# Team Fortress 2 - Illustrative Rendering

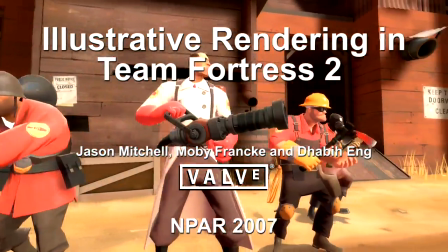In this paper, we present a set of artistic choices and real-time shading techniques which support each other to enable the unique rendering style of Team Fortress 2.
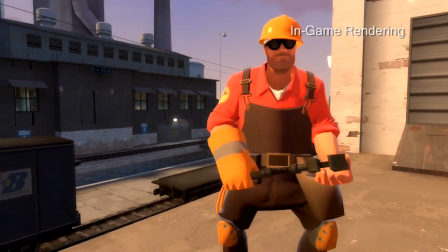Heavily influenced by early 20th century commercial illustrations, the 3D models and shading algorithms in Team Fortress 2 work together to quickly convey
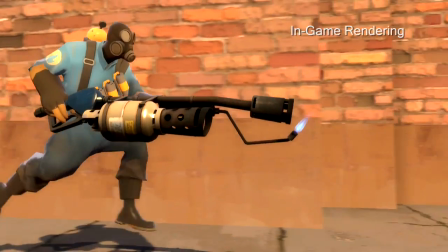geometric information using rim highlights as well as variation in luminance and hue,
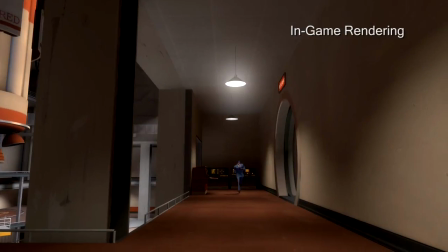so that players are able to quickly identify other players in the game and assess the possible threat.
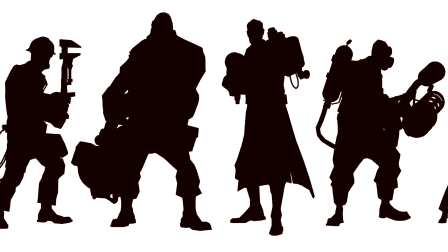Through very intentional art direction, this goal was supported by designing characters with distinct silhouettes that can be easily identified even with no lighting cues.
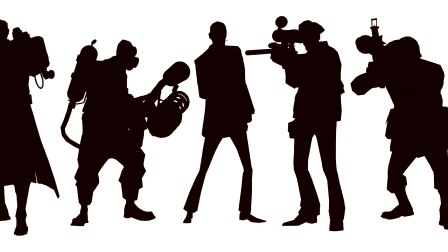The body proportions, weapons, and silhouette lines were explicitly designed to give each character a unique silhouette.
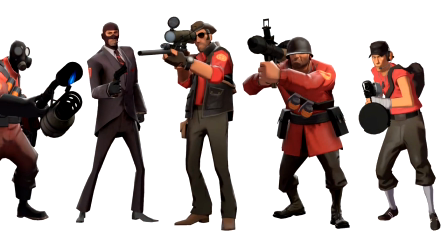In the shaded interior areas of the characters,
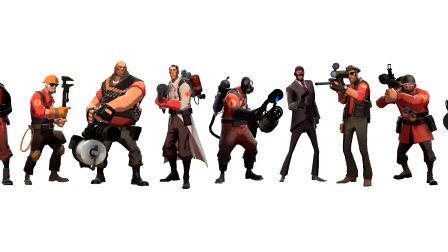the clothing folds were designed to echo silhouette shapes in order to emphasize the silhouettes as observed in the commercial illustrations which inspired our designs.
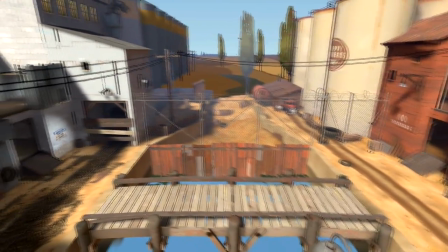For the architectural elements of the world associated with each of the two teams, we defined specific contrasting properties.
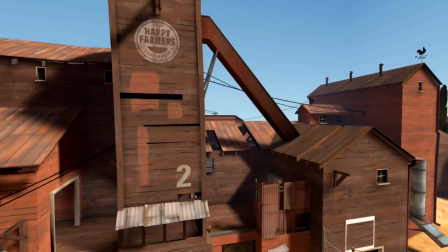While the red team's architecture tends to use warm colors, wooden materials, and angular geometry,
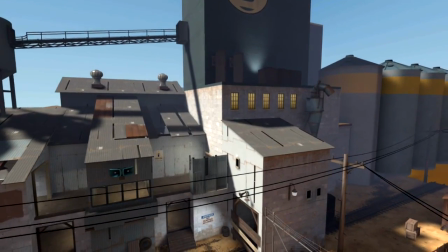the blue team's buildings are composed of cool colors, industrial materials, and orthogonal forms.
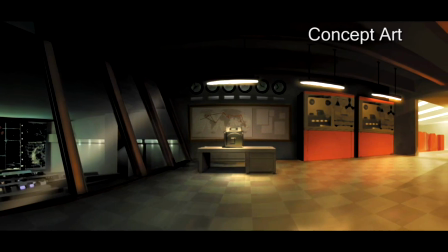By maintaining a minimal level of visual noise in our world design, we employ an almost impressionistic approach to modeling.
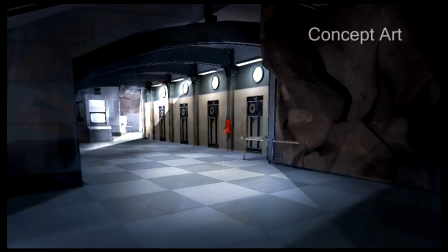This philosophy was also central to our texture painting style throughout the game.
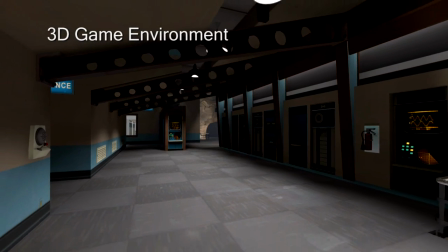The red and blue colors used to paint opposing areas of the game world are analogous to one another as guided by this reference color swatch,
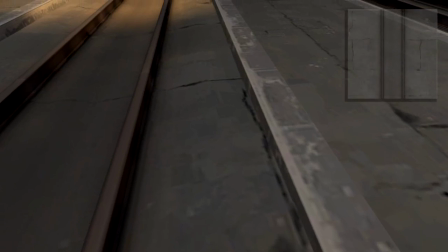with muted colors dominating and small areas of saturation used to provide further visual interest.
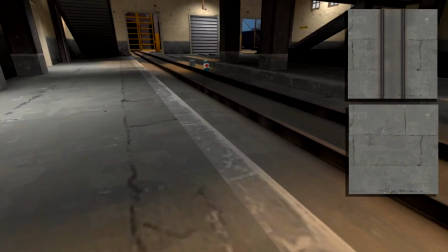The texture maps used on the 3D world are impressionistic and maintain a minimum level of visual noise.
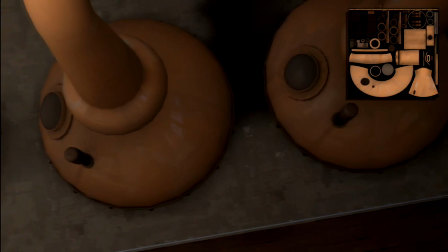This is consistent with background plates found in animated films, particularly those of Hayao Miyazaki,
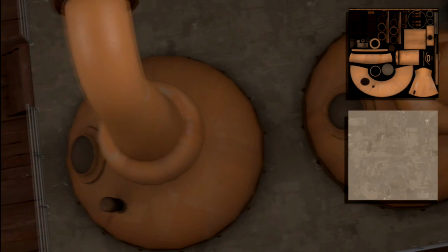in which broad brushstrokes appear in perspective, as if present in the 3D world rather than on the 2D image plane.
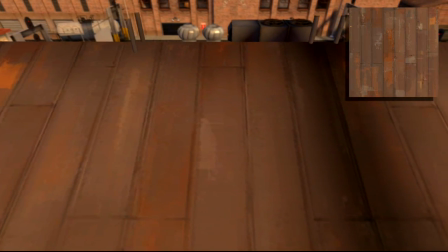We apply this same approach because we feel that its inherent frame-to-frame coherence has superior perceptual properties to an image space painterly approach.
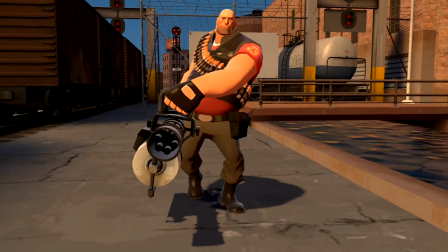To shade our characters, we combine a variety of traditional and novel lighting terms.
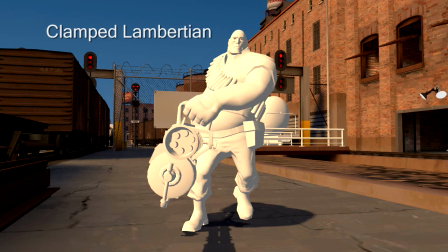Here we see a character with a traditional clamped Lambertian diffuse term and constant ambient. You can see that the character loses definition for pixels not hit directly by the light source.
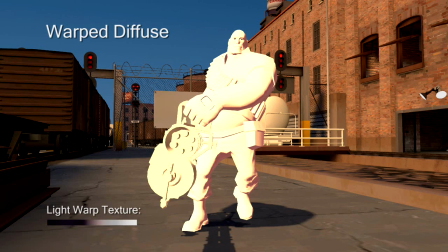We scale, bias, and warp the Lambertian term to achieve a look consistent with our illustrative influences.
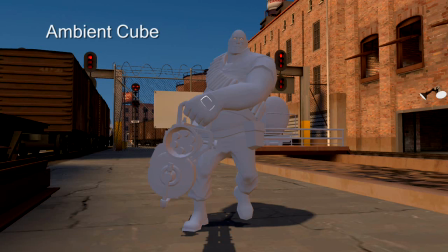Instead of a constant ambient term, we sample from an irradiance volume in order to provide a higher quality, spatially varying directional ambient term.
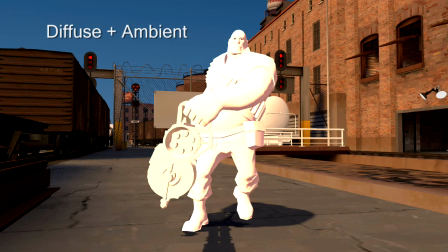Here we show this term added to the warped per light diffuse contributions. And here we show these diffuse terms multiplied with the albedo.
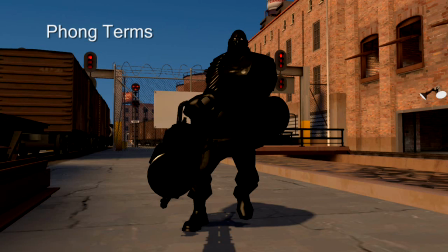We also add a number of view-dependent terms to further enhance the look of the characters. Traditional Phong highlights from up to 4 local lights are incorporated, where quantities such as a scalar mask, Fresnel parameters, and specular exponents can be specified by artists.
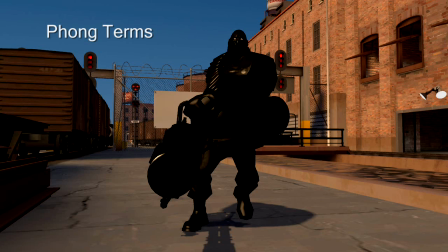We combine these Phong highlights with additional broad Phong lobes, which are modulated with a harsh Fresnel falloff, causing them to appear only at grazing angles. Finally, we add in a dedicated rim term, which is derived from our irradiance volume, so that characters are always highlighted with an appropriate rim term, even if they are far away from local light sources.
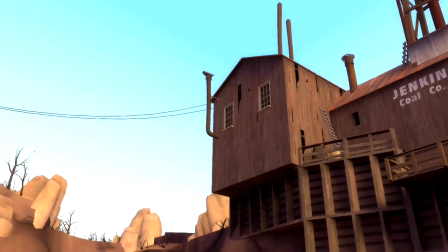This combination of art direction and technology choices has enabled us to create a compelling visual style while serving critical gameplay goals,
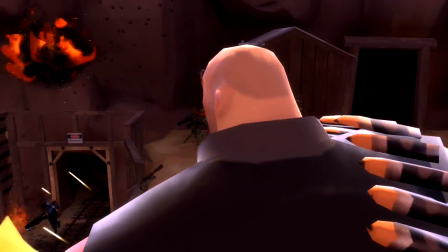such as the ability of players to readily identify each other during the fast-paced action of Team Fortress 2.